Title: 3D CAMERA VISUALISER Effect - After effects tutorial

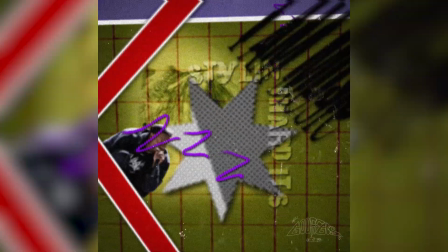2s every day. I just be styling this hard sleep. See her, she never made it hard for me.
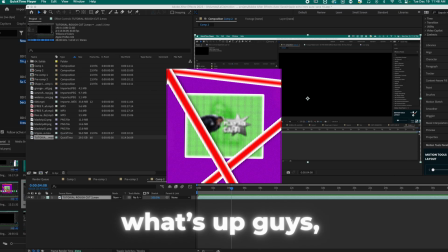10s See her, I can't trust my eyes. Like, how do I see?
What's up, guys? Today I'm going to show you how to do this 3D camera visualizer effect.
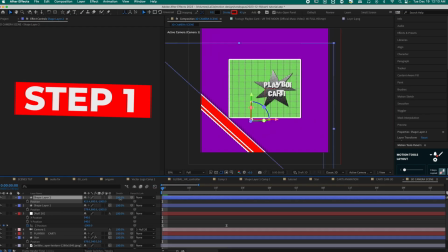17s
I'm going to start by showing you how to create that 3D scene. Then I'm going to show you how to animate a character.
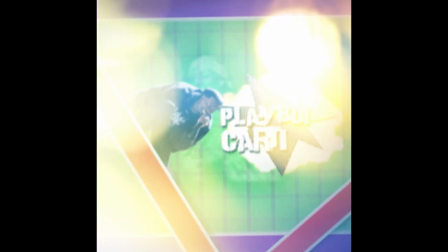22s
Then I'm going to show you how to add minor things that'll spice up your edit.
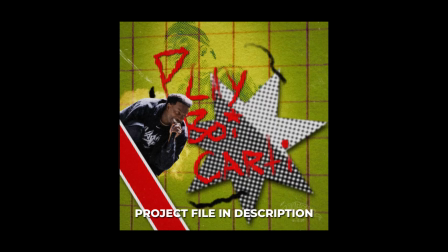25s
If you want to support me, or if you're passionate about editing, the original project file in which I made my edit will be available in the description for a small fee.
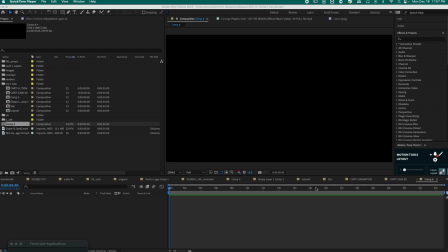33s
You can also download for free all of the assets that I've used in this video. That way you can follow along.
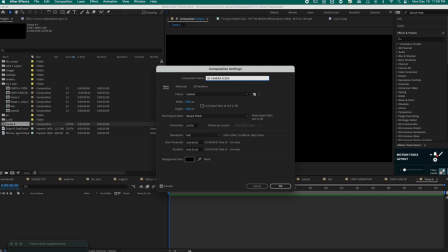38s
Now let's get to the video. What we want to do is create a composition. I'll call it 3D camera scene. Now for this particular look, I'm going to give it a low frame, so 12. Because it really gives it that kind of choppy look. We'll click OK.
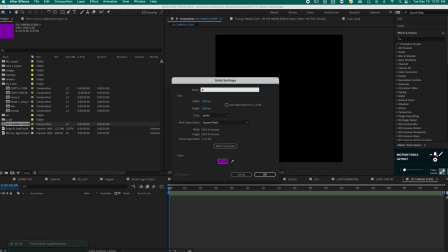54s
Now let's create a new solid. We're going to create a new solid. I'll call this background 1080 by 1080 and I'll make it a purple color.
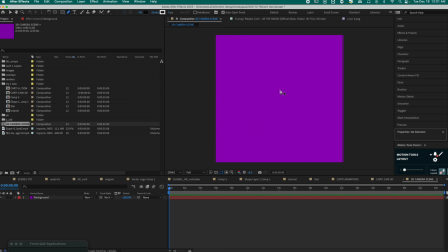63s
Then we're going to create a shape that's going to rotate. So there are two ways to make this.
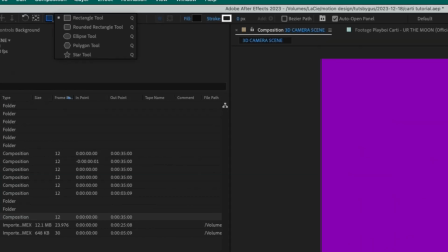69s
We can either grab the shapes there and choose the star tool.
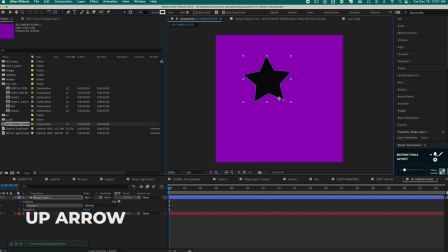74s
And then when it's like this, you press the up arrow. And then we can have something like this. It's either we can do it like this, it's very precise, or I'll do it in another way because it feels more like organic and raw.
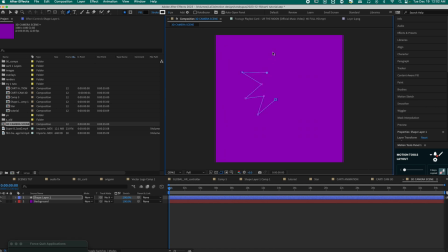89s
You just use the pen tool with G, and then you start doing this star-like shape like this. It doesn't have to be perfect. That's what gives it that nice look. So now we have this. I'll put the anchor point in the middle, try to align it. We'll put a gradient effect on our layer.
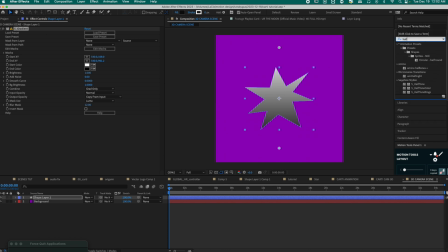109s
And after that, in halftone, I use Sapphire halftone. Then we're gonna make it like this, increase the frequency. Yeah, I'm gonna put it to white because I think it looks nice.
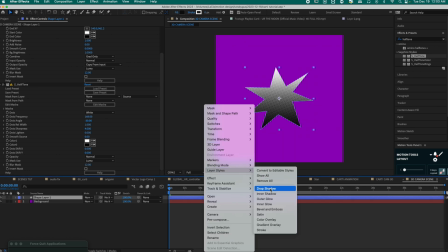121s
And I'm going to add a drop shadow. So layer styles, drop shadow. That looks cool.
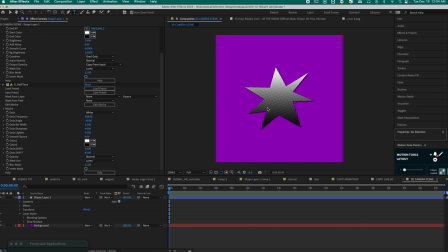127s
Then we're gonna create the text. To do most of the text in my edit, I used Procreate on my iPad. But for today's sake, we're gonna use a simple, effective font. I'm gonna use the Punk Kid font. Let's do something like this. And you know how I do it.
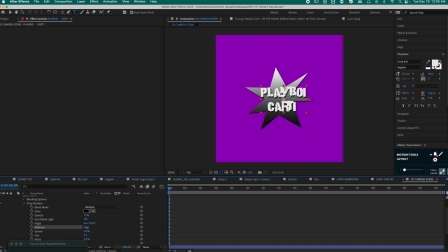147s
Layer styles, drop shadow. That looks cool. I'm gonna increase the distance a little bit so that the drop shadow shows even more. Now I'm gonna animate the star, which I'm gonna rename to star. We're gonna go to rotation. You could press R and then Alt, click on the stopwatch.
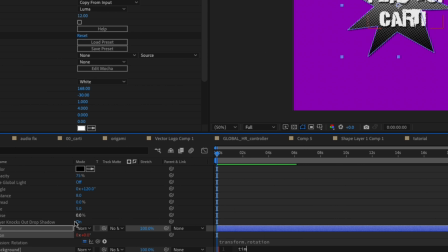166s
And we're going to do time asterisk 30.
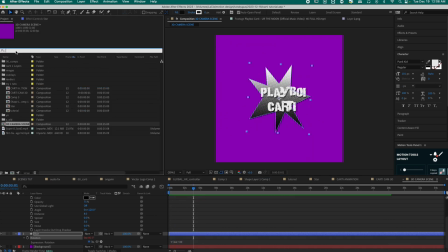177s
So now we get this rotation effect. Now we're going to import our texture right there.
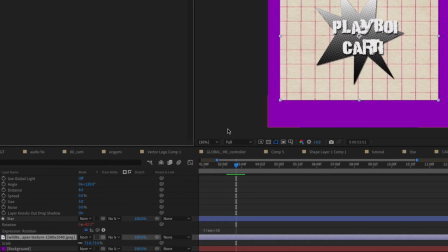181s
We're going to put it underneath everything. When we have our texture imported, I'm going to play with the blending modes.
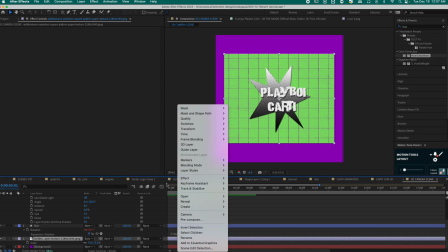189s
Put it at exclusion. That looks pretty nice. Now we're going to do layer styles and add a stroke.
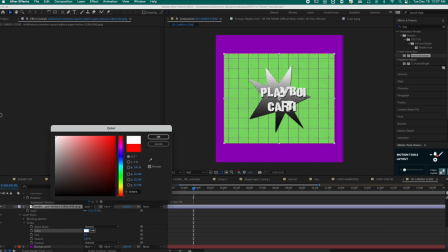195s
We're going to add a white stroke over our texture.
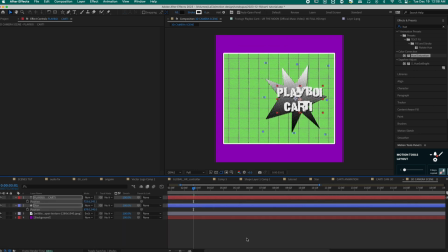200s
I think we're gonna move our layers a bit to the right there, so that we have space for our artist that's gonna be there. Now we're gonna start creating our 3D environment. That's when the real fun begins, the real sauce.
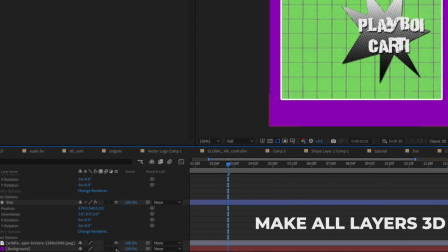215s
All right, so we're gonna make all of our layers 3D, and then
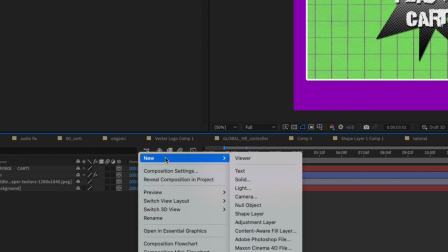221s
when that's done, we're gonna create a new camera.
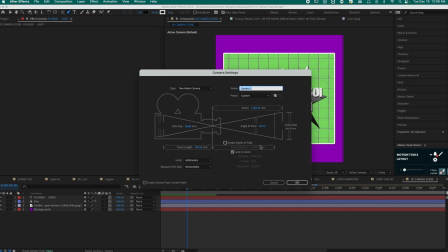225s
We can select we can put it at the default settings and then create a null as well.
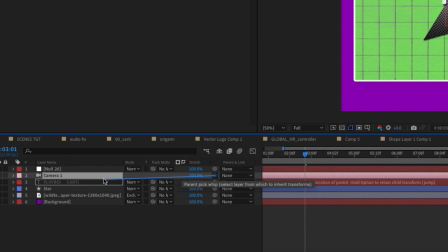232s
We're going to parent the camera to the null and press P, separate our dimensions.
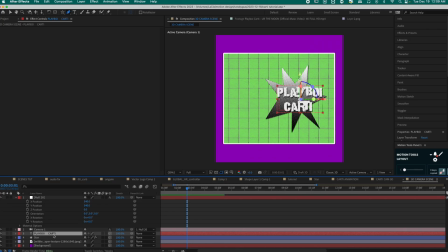241s
Put it at 3D as well. It's time to add our depth. So we have to change each layer's position so that we get that depth effect. Let's start with the background.
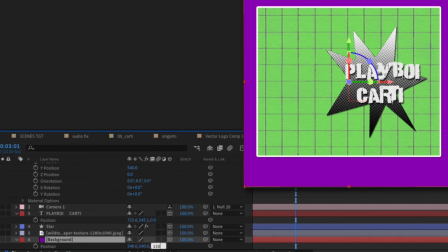249s
We're going to put our background at, let's say 1500, and we press S to scale it back up.
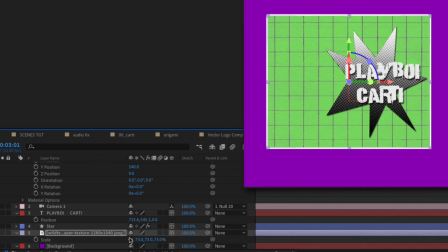256s
For a texture, let's say 400. We're going to scale it back up. Let's do 0 for the star.
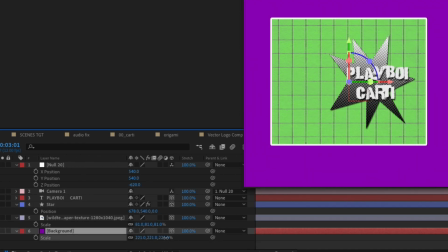263s
Let's do -50 for the text. Let's make our background bigger so that when we zoom out, it never goes away.
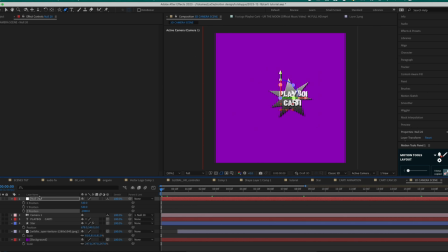272s
So we're going to start that far at the beginning. We're going to keyframe the Z position of our null,
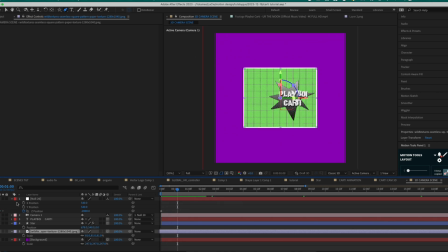280s
And then let's say at 1 minute time mark, let's go to 0.
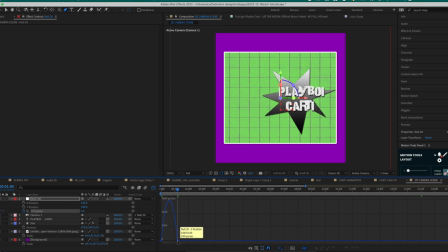286s
Let's ease those keyframes with F9 and put our curve like this. Actually, let's do it like this. Yeah.
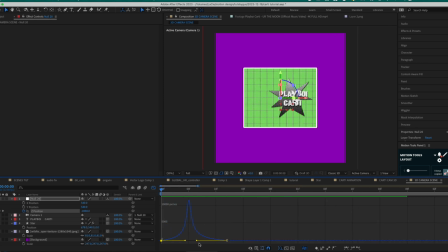299s
We could make it more intense, more impactful. Let's do the max. Yeah, that's nice. Now we're gonna keep adding our elements.
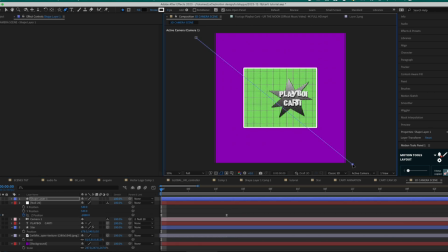309s
I don't know how to call them, but they're basically lines that go across the whole screen, and it really helps to add that 3D dimension.
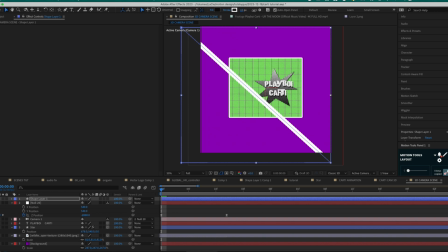317s
So we do a line, then we increase the stroke to, let's say, 45. Let's make it red, and then we're gonna add a stroke.
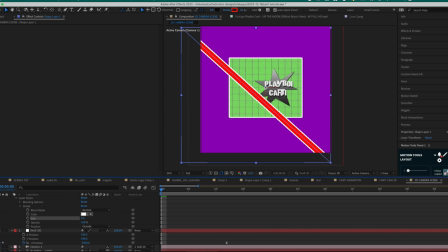332s
Let's make the stroke white and make it size 9. Then we're gonna add a drop shadow. Something like this looks good. I think I'm gonna put it there. So that one, I really want it to be close, very close to the camera.
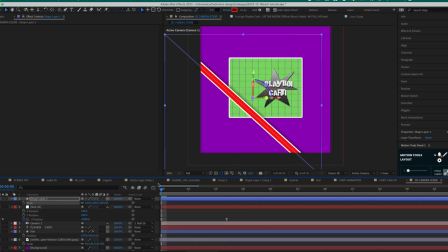346s
Let's scale that up. I want this one to be very close to the camera. So I'm gonna do minus 8,000, minus 1,000. The less the number is that in the negative, the less big the number is,
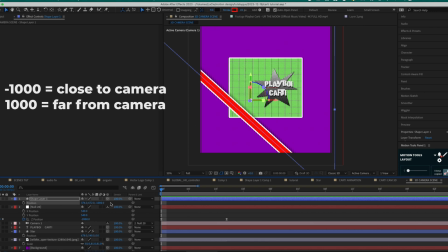362s
like if it's in the negatives, like minus 1,000, it's gonna be very close to the camera. And if it's like 1,000 and further, and the number is bigger, it's gonna be further from the camera. You see how it adds that depth? So we're gonna add one like this, actually.
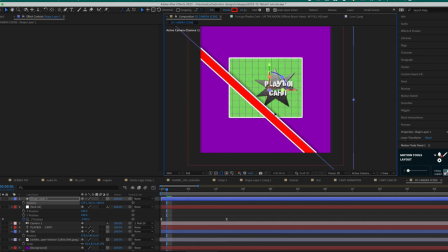381s
Boom. So that it's not there anymore. I'm kind of hesitating. Yeah, we're gonna put it like this. Then we're gonna duplicate our layer. We're gonna make another one much further. Then we can make a couple ones, like duplicate that, rotate that one.
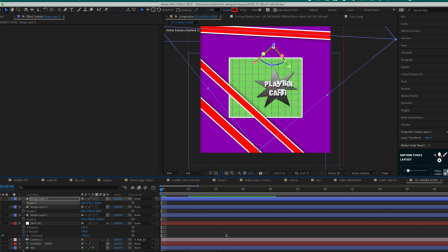397s
I'm gonna put it minus 600. Let's do that. Boom. So guys, I changed ideas. I'm gonna rotate a bit like this so we get more variation with the rotations. Like this I like better. By the way, a little trick, guys.
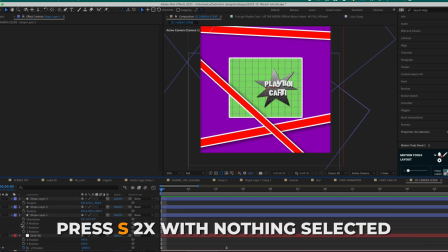413s
When all of your tabs are open like this, what I do is simply I press S twice and then it just resets.
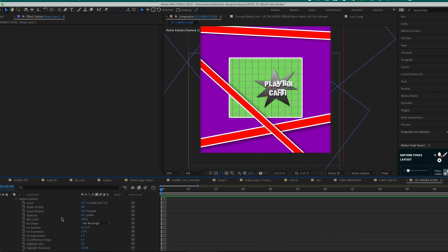423s
Okay, now to add more depth, we're going to camera options, and we are going to activate the depth of field. Then we're going to increase the aperture. Let's say there's something like this. We're going to try and find the focus.
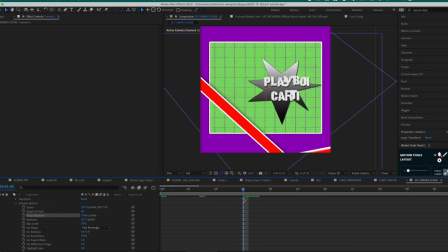436s
So basically, to find our focus, we're going to go to our last frame right there, and then we want to make that clear. So let's increase that. All right, this is too far. Let's go down. That's pretty clear. We're pretty much there.
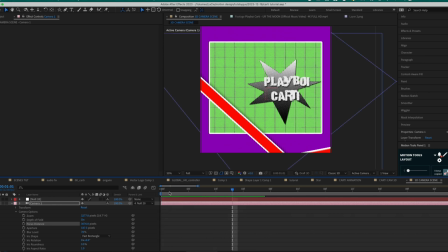453s
So when we go back, we get that. It's a pretty clean effect.
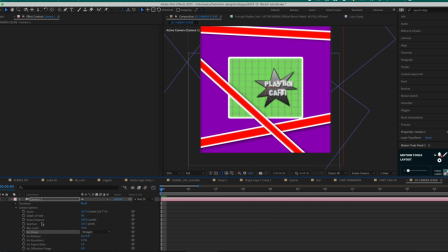458s
I really like it. I'll put it at Decagon. I don't know. I like that blur better. So now that that's done, let's add our character.
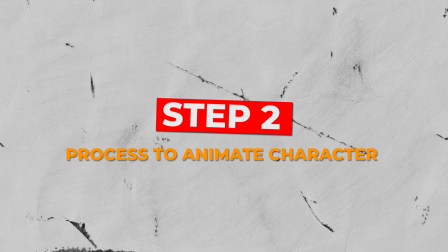465s
I'll see you guys in Photoshop. So I'm now in Photoshop.
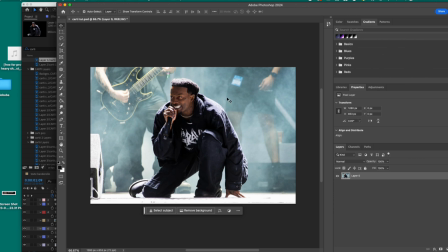470s
We have our picture that we want to isolate. I was thinking we could animate Carti's hand right there. There's a great tool that works pretty much all the time. It selects subject and it actually isolates the character for you. As you can see, it is not perfect because we're missing the boot. We would like the boot to be in there.
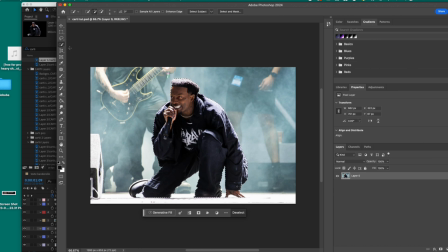488s
So I'm going to grab the quick selection tool, or you can press W, but it's right there, quick selection tool.